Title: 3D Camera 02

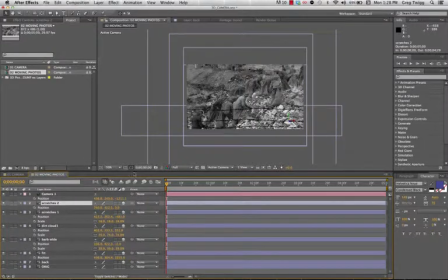So scratches number 2, the position of these things, let's put them, I don't know, how about like between the people and the background. So that means it's going to have to be somewhere around like 2,000. So
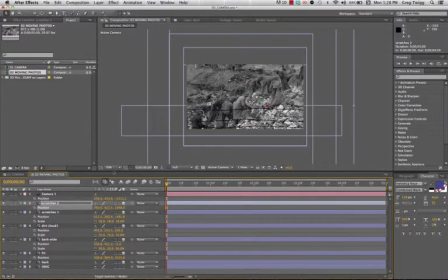somewhere around here. Now, let's zoom back in again, this
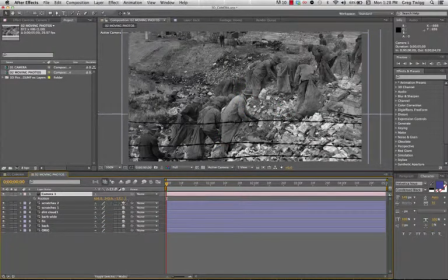camera, as it moves through, what I'm going to do is I'm going to keyframe this. I'm going to start my frame 0 right there, and then I'm going to push in.
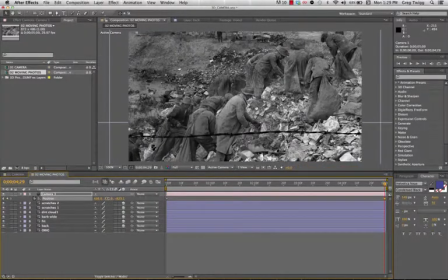And I might pan up a little bit
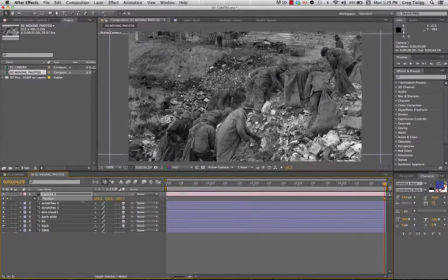so I can kind of get that guy in the background, but you can only go so far before you start to see evidence of your patch-up work. So now if we watch this,
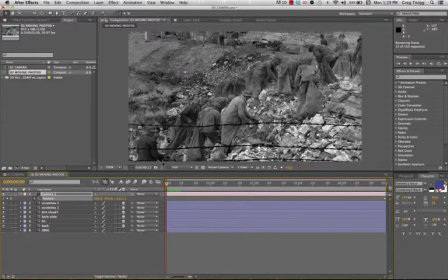the camera is moving through not just the photo, but we've created and broken apart the essence of this scene, which is very dirty and dusty and gritty. So that dirt cloud, those dust flakes and all that end up being
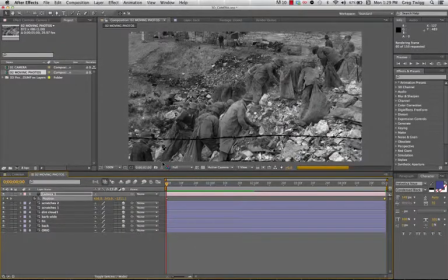an actor or a performer in this three-dimensional scene, and it helps enhance the aesthetic and feeling and vibe of the shot. But the fact that we actually get to see
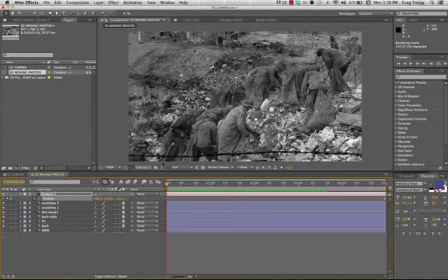more of the scene than the photograph originally intended is really magical. It puts us in this moment. We get to actually like get a feeling that we're almost there, magically teleported through the screen, you know, into this. So here we go. Like, look at that. Oh, it's so cool.
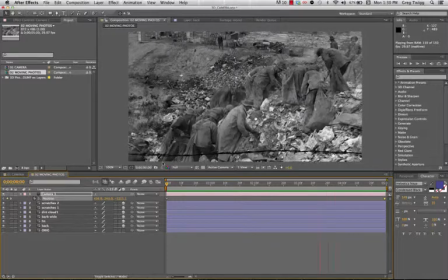The dust particles up front, you know, the barbed wire moving at a greater rate than the people because it's closer in proximity to us. And we see the revealing of the dump behind us. There's other dirt and grit and things like that that are really rather fascinating.
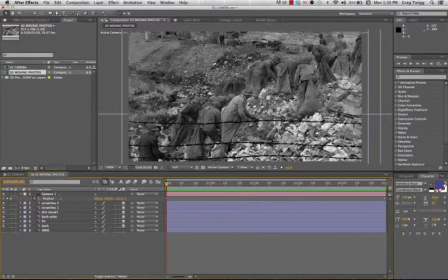So this becomes not only just an exercise in the camera, but more of like, think about what you can do with your components. Now, this doesn't have to be an old-timey photo. It could be a new photo. It could be illustrations, right?
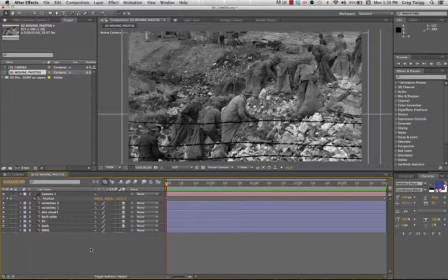You could have an illustration that you break up into multiple planes like this and set it up. As long as perspective and scale and all of that seem to be adequate and consistent, then when you bring a camera in, we can move through that scene.
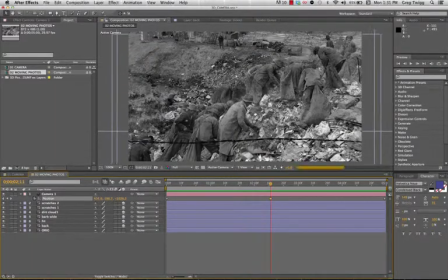So this camera could move, maybe it jogs to the right a little bit, So we, come on, update. We push in, kind of go over to the right, and then we level out and come back up.
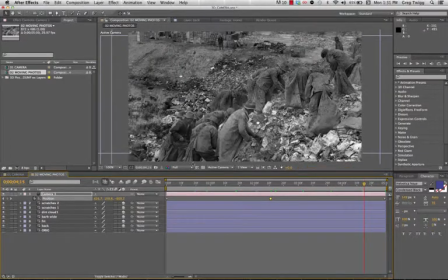Who knows? The camera can kind of fly around. If we want to see the camera at a better angle, maybe we just change our view to the top.
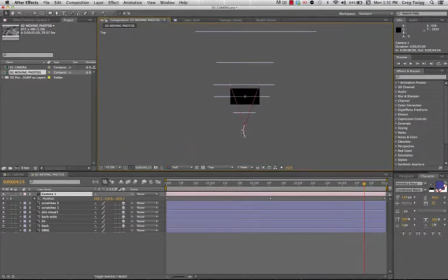And we zoom out and we see, all right, there's the path that's going on here. If that helps, great. Maybe you need to look at it from the right view and think about not only just a forward movement, but maybe something needs to happen with a vertical shift.
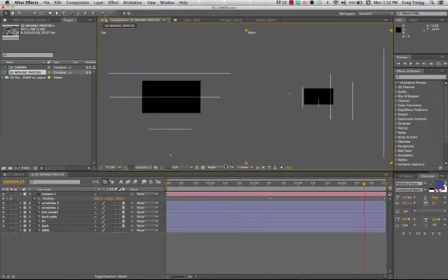And then again, obviously, you could look at it through several views and get yourself looking at your results as you move the camera through the space. So, the real magic on this one,
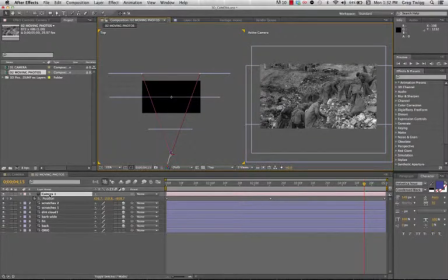it definitely is the photograph and all of the construction of those layers and organizing them in space.